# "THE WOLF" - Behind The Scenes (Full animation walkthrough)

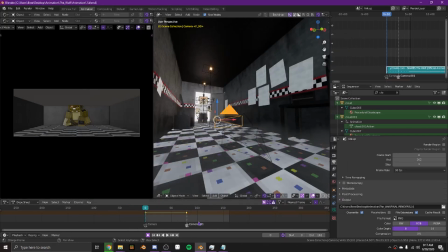(0:00)
Alright, hello everyone and welcome to the very long anticipated behind the scenes for the Wolf animation. I never did this, I was too lazy to do it,
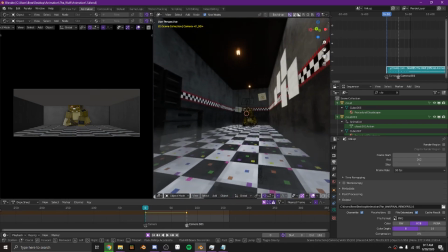(0:12)
and when I did record it one time I was like in a VC and it was chaos.
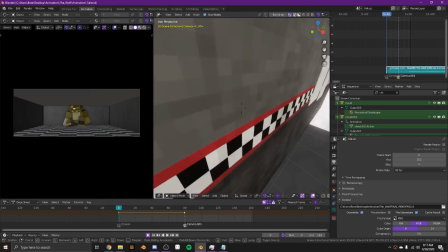(0:20)
We're just gonna go through all the scenes and I'm just gonna talk about like how I did them and stuff.
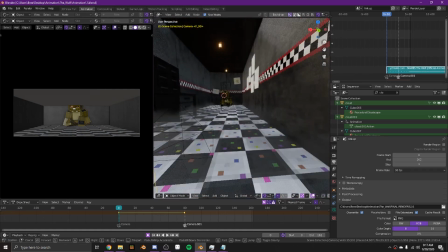(0:25)
It's been a while since I've opened these, but yeah, we're just gonna get into it.
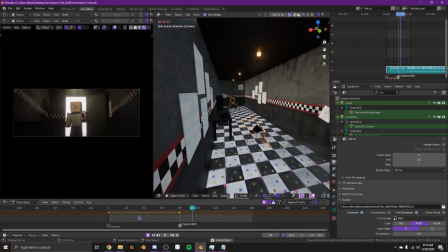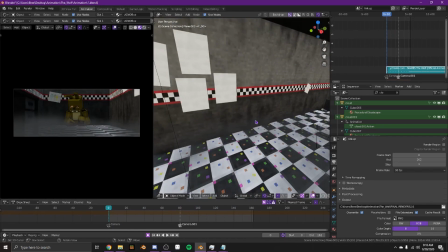(0:36)
Okay, so this is the first scene, but yeah, this whole cloud smoke thing is completely free, and it's yeah,
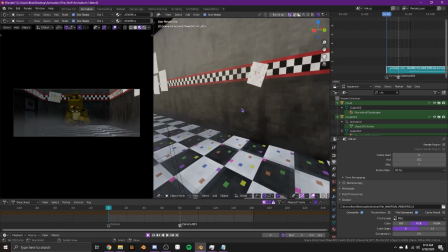(0:43)
I figured out about it and I was like, I have to use this, and then I kind of like overdid it.
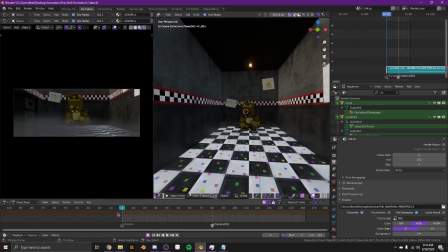(0:48)
I definitely overdid it for this video. But yeah, it was fun. So this is, I think, one of like the earliest shots I thought of.
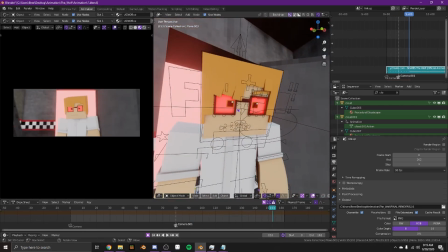(0:56)
Basically, the whole thing with the red eyes, I think some people got it, but some people were also confused about it. So basically the red eyes was Henry like controlling people with this controller thing that looks like a TV remote.
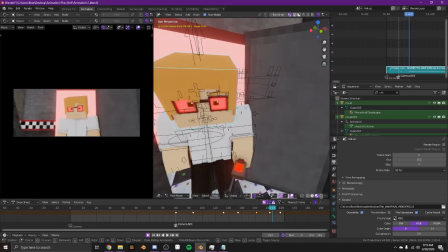(1:11)
Why he had red eyes in the beginning, that's just for the visuals, so it was kind of confusing and probably not a great thing to do,
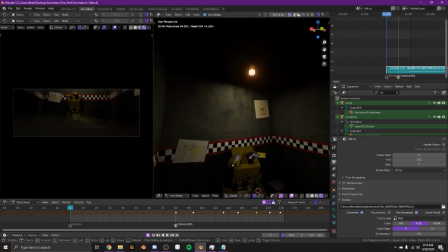(1:20)
but I did it anyway. So yeah, that's what the red eyes thing was for. So I did area lights for just him down in the hall.
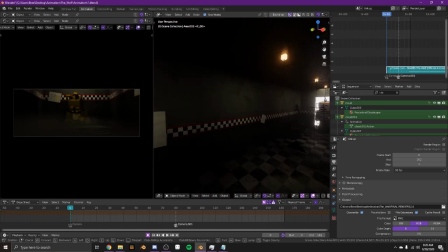(1:29)
I did some area lights along here because it was really too dark if I left them out.
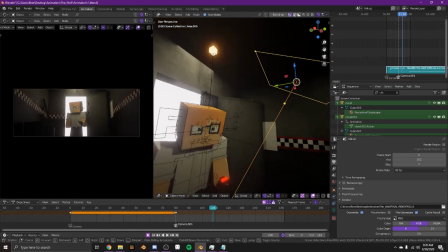(1:34)
And then I went ahead and added a slanted area light here in front of him when you looked at him.
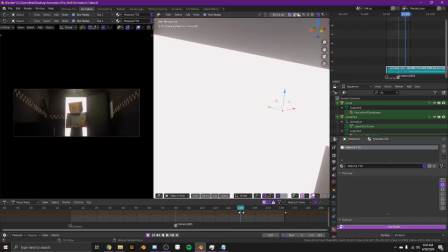(1:40)
And then this is just an emissive plane that turns, the material turns from white to pink with a mix shader.
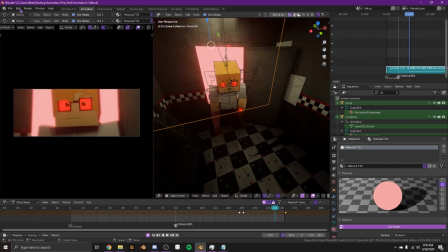(1:48)
So yeah, that's pretty simple. I could have done something way cooler with that, but at the time I didn't know how.
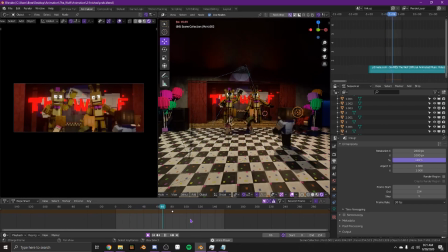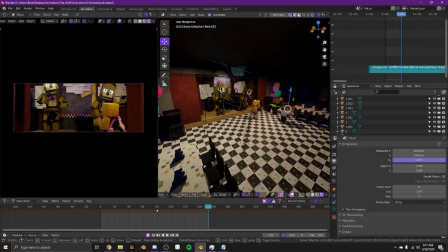(2:00)
Okay, so this scene was done by Imgra Ninja and it looks amazing.
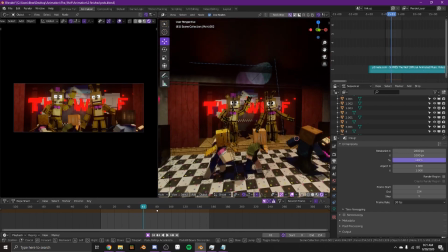(2:07)
Like I absolutely love the animation on here. So let's talk about interesting things.
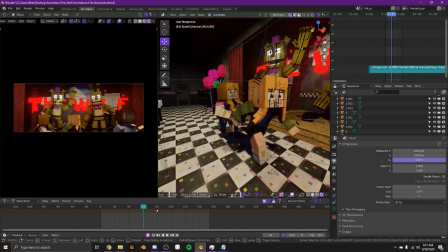(2:15)
So I didn't animate this, obviously,
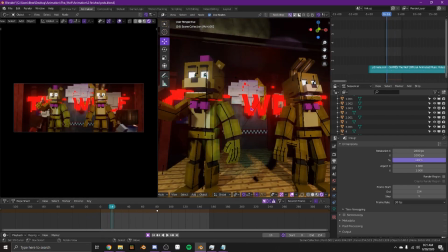(2:20)
but let's see. The way I did the text like glitching out is super simple if you just like slow down the animation.
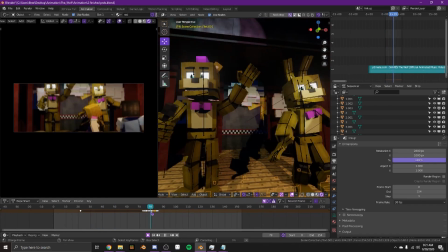(2:28)
What I did here was I just keyframed it out and then I turned it like upside down and rotated,
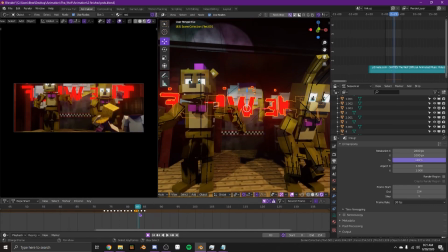(2:35)
and it kind of looked like a glitch. I probably could have done that and that would have looked cool, but I didn't.
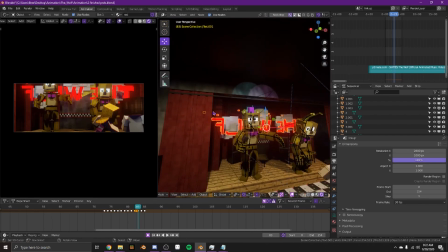(2:46)
This thing did not turn out very well just because I didn't use it very well,
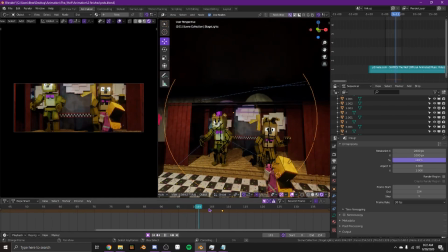(2:50)
but this thing is a thing I made to make these spotlights spin, and it's super simple.
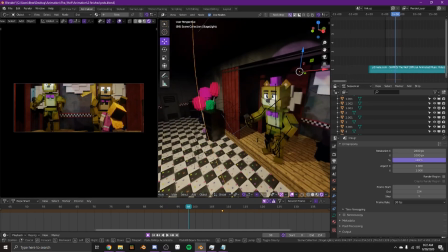(2:57)
So this is, I think, just a Bezier circle. This is an empty cube,
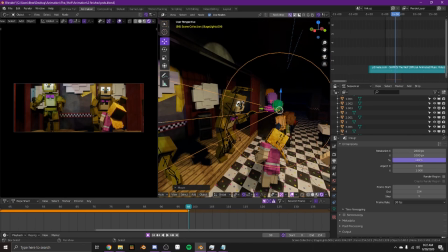(3:04)
and the empty cube has a spotlight on the inside of it, and then the empty cubes
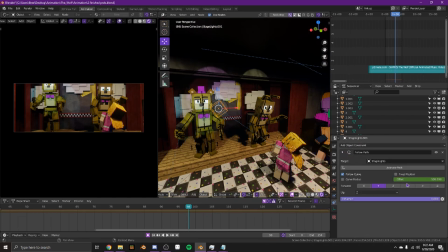(3:13)
have a follow path object constraint, and they are following the path of the circle.
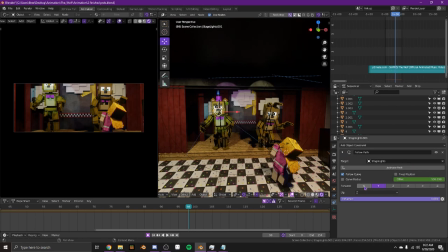(3:19)
And then I think I had to change this to Y. I don't think it was originally on Y. And then I just animated the offset,
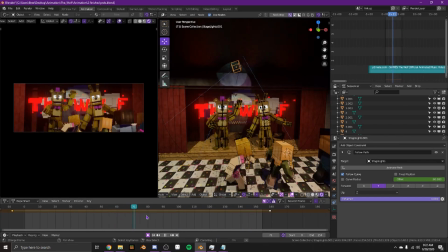(3:28)
so that made them spin. And it was,
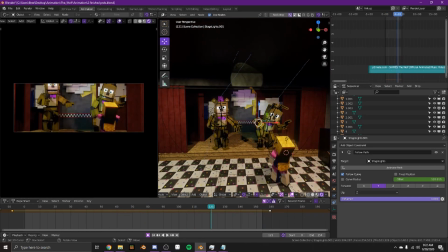(3:32)
I think it was kind of ended up messy because they were like colliding with each other, but it was kind of a cool idea.
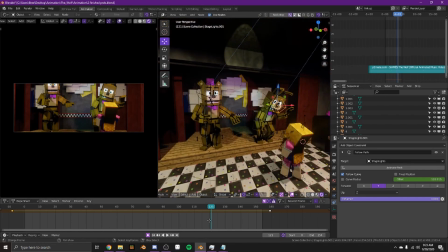(3:40)
So I may use it again if I like make it better.
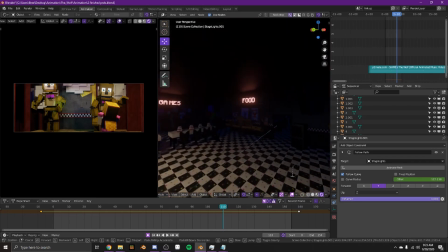(3:45)
This is just Echocoaster's UCN map, but edited once again because his map is decent, and it's like, why not use it?
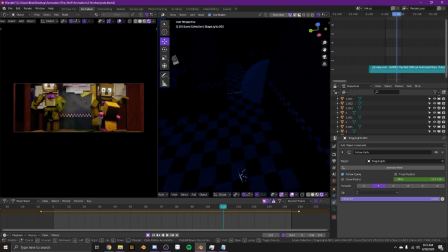(3:56)
Yeah, so this has been in like all of my animations, this epoch hallway, which is what I'm gonna call it.
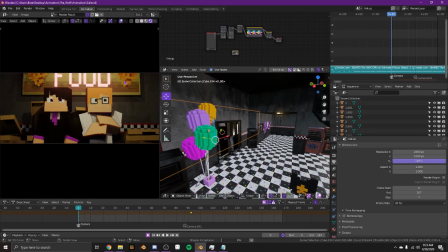(4:02)
This scene.
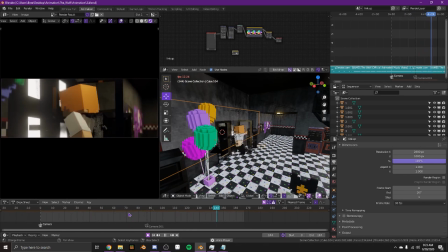(4:09)
Okay.